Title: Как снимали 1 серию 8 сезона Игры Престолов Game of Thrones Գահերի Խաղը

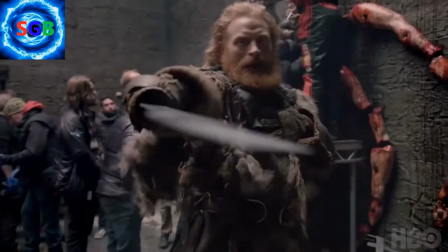(0:13)
О, а вот этого я не ожидал. Мы действительно делаем это в последний раз.
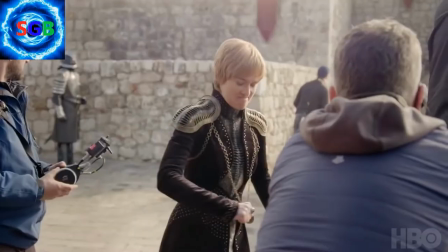(0:18)
Это абсолютно неожиданно. Я буквально вскрикнул. Типа нет!
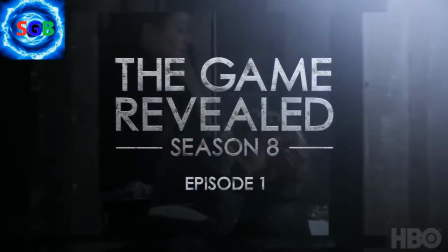(0:32)
Игра престолов. Игра началась. Сезон 8, эпизод 1, Винтерфелл.
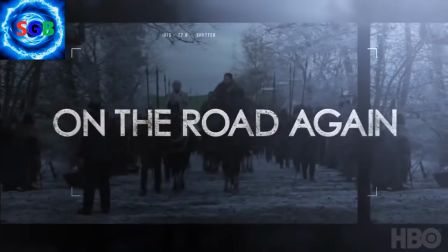(0:39)
Снова в пути.
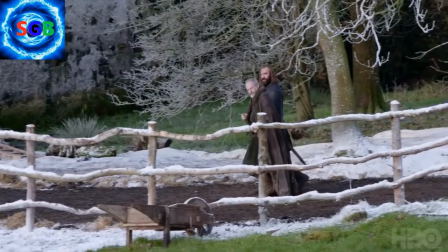(0:41)
Первый эпизод каждого сезона — это вызов, но финальный сезон — это огромное давление, потому что все основные персонажи стекаются в Винтерфелл.
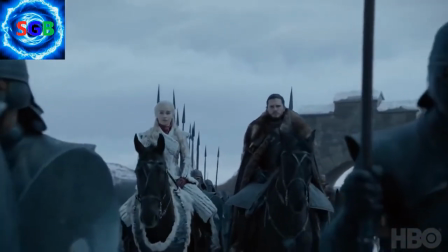(0:52)
Мы думали, что сцена прибытия покажет, что поставлено на карту для Дэнни и Джона.
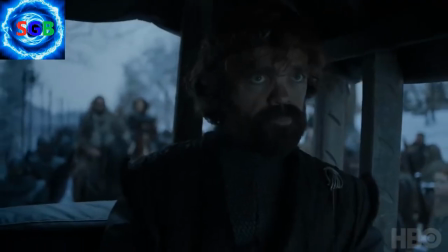(0:58)
Для Арьи, стоящей в толпе, для Тириона и Вариса, для серого червя и Миссандеи, едущих верхом. У всех разная точка зрения на происходящее.
Приготовились! Мотор!
Дэвид Наттер снял для нас половину сезона. Он самый любимый из наших режиссеров. Обычно режиссеры снимают дня по три. Затем у них есть пара дней для переподготовки, и потом им выделяют съемочную неделю.
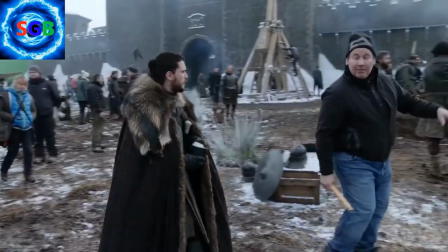(1:21)
Но Наттеру досталось по полной. Он был в поле 8 или 9 недель.
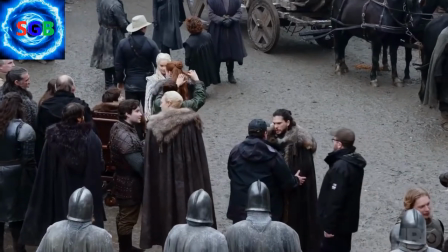(1:26)
Я был очень рад, что он вернулся в финальный сезон. Дэвид Наттер уже стал для нас членом семьи.
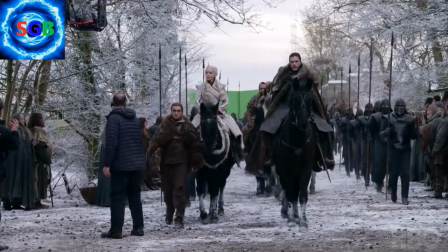(1:31)
Мы снимали множество проходок и тому подобное, и в конце у нас осталось 2 коротких дня, потому что нам пришлось вернуться, чтобы придать всему некой масштабности.
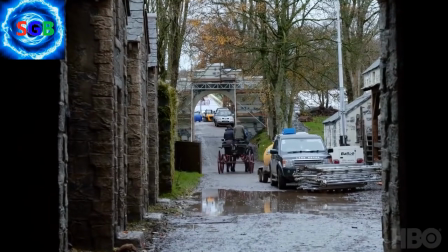(1:41)
Винтертаун — это площадка вокруг Винтерфелла. Дорогу пришлось засыпать снегом и построить около нее маленькие здания.
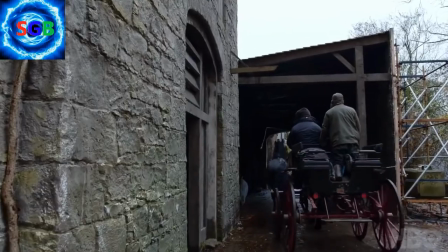(1:47)
Многое пришлось привести в порядок, чтобы дать понять, что Винтерфелл — это не только замок.
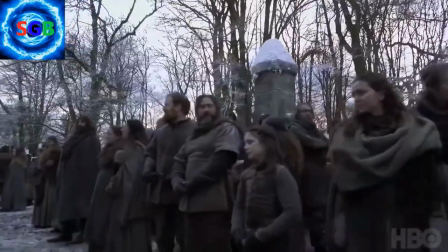(1:52)
Масштаб просто огромен. Камеры снимают реакции жителей деревни, потому с массовкой необходимо работать очень подробно, чтобы добиться результата ото всех.
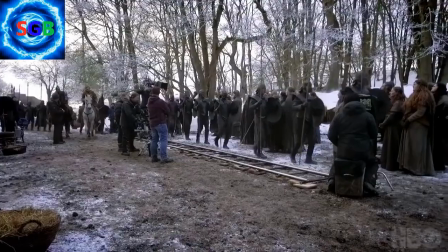(2:01)
С ними работали военные советники, которые учили массовку чеканить шаг. Это не кажется таким обязательным, но «Игра престолов» не была бы собой, не будь у нас такого внимания к деталям. У нас есть консультанты на любой случай жизни, любой спорный или неуверенный момент. Нужна помощь по архитектуре? Есть. Нужно разобраться в тонкостях законотворчества? Разберемся. Да мы, если нужно, реферат по экономической политике Вестероса напишем.
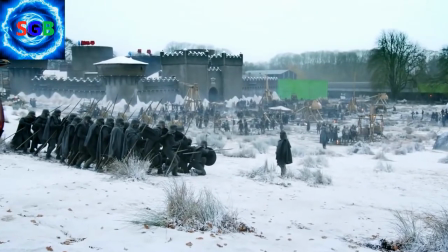(2:28)
Когда мы отдаем приказ, они его выполняют. Мы научили их базовым перестановкам, чтобы они делали это убедительно.
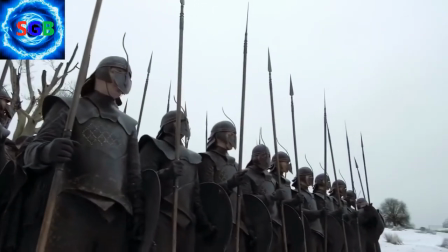(2:34)
Все делается по команде, по свистку. Они должны понимать, что армия — это в первую очередь подчинение и дисциплина.
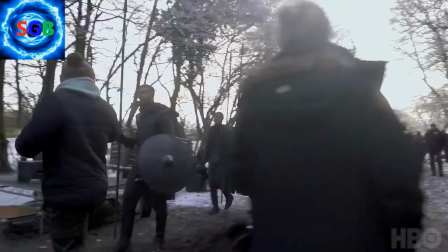(2:43)
Наша задача — перенести на экран все, что есть в сценарии. Если там написано, что мы видим тысячи безупречных, то наша задача — их показать.
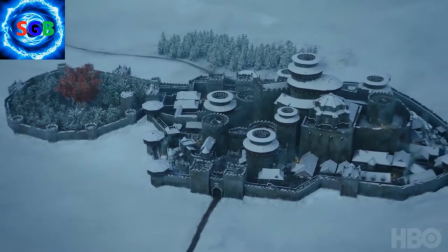(2:50)
Это очень важный и значимый момент. Сложность была в том, чтобы сделать прибывающие отряды видимыми, потому мы выбрали точку повыше. Когда я прочел первые страницы сценария и увидел этого малыша, бегущего, чтобы увидеть парад, я прямо почувствовал себя этим мальчиком, меня ведь не было 2 сезона.
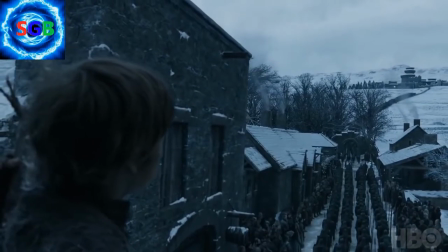(3:10)
Так что в каком-то смысле я им и был.
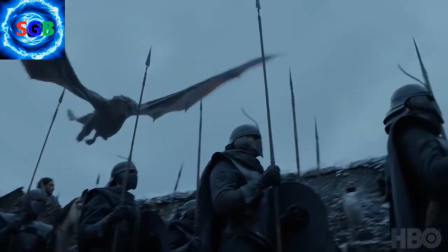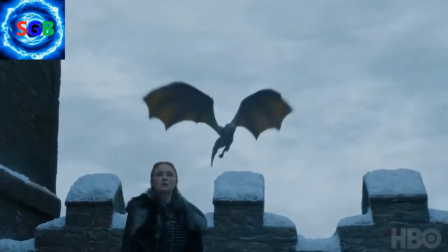(3:18)
Едва Дейенерис прибывает, Санса тут же хочет показать ей, кто здесь хозяйка.
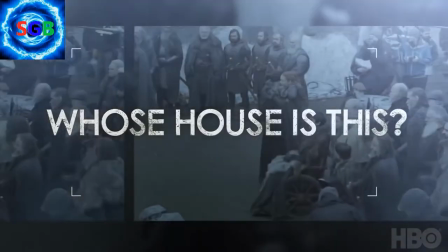(3:24)
Кто в доме хозяин? Толпа была огромной.
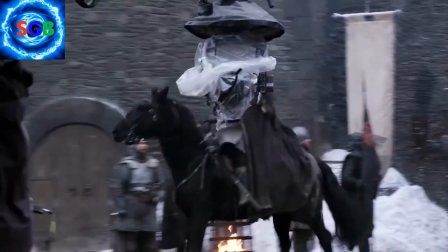(3:29)
Мне кажется, Джон уже достаточно хорошо знает Сансу, чтобы предвидеть некоторые трудности в ее отношении к Дэнни.
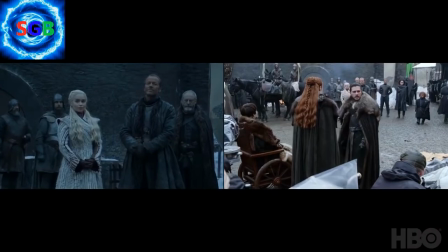(3:37)
Джон влюблен в нее. Он преклонил колено, он будто в розовых очках или очень сильно напился.
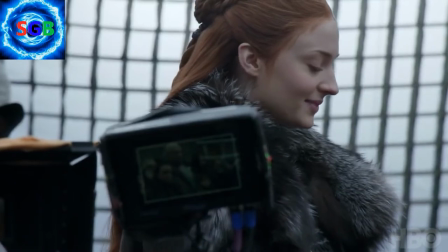(3:42)
Я сел рядом с Софией и сказал ей: запомни одно. Это твой дом.
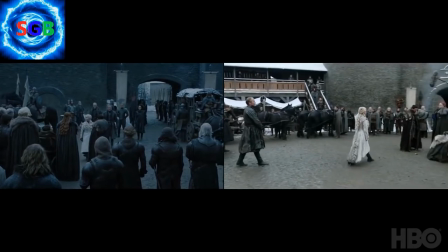(3:47) Королева Дейенерис из дома Таргариен. Спасибо, что пригласили меня в ваш дом, леди Старк.
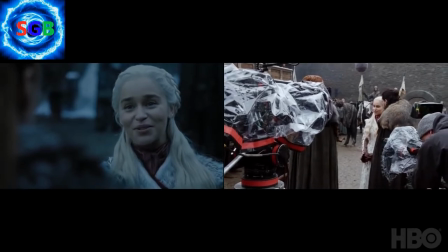(3:52) Север действительно красив, как и описывал ваш брат. И вы тоже.
Это знакомство с семьей.
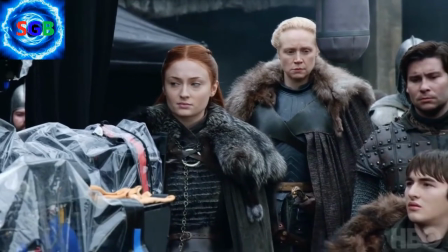(3:59)
Ты хочешь, чтобы все прошло хорошо. Ты им понравиться хочешь. А тебя приветствуют ледяным молчанием.
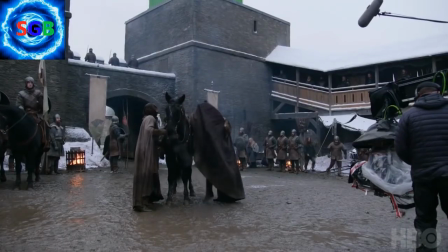(4:07)
Это не радостная встреча. Нет.
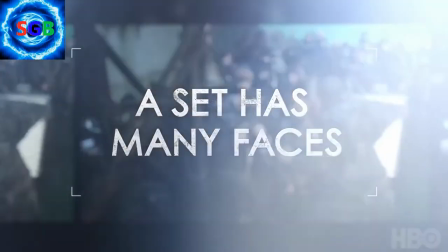(4:12)
На площадке много лиц. На площадке столько народу, что можно легко сыграть в «Найди Уолда». В первом эпизоде появились наши друзья из комедий.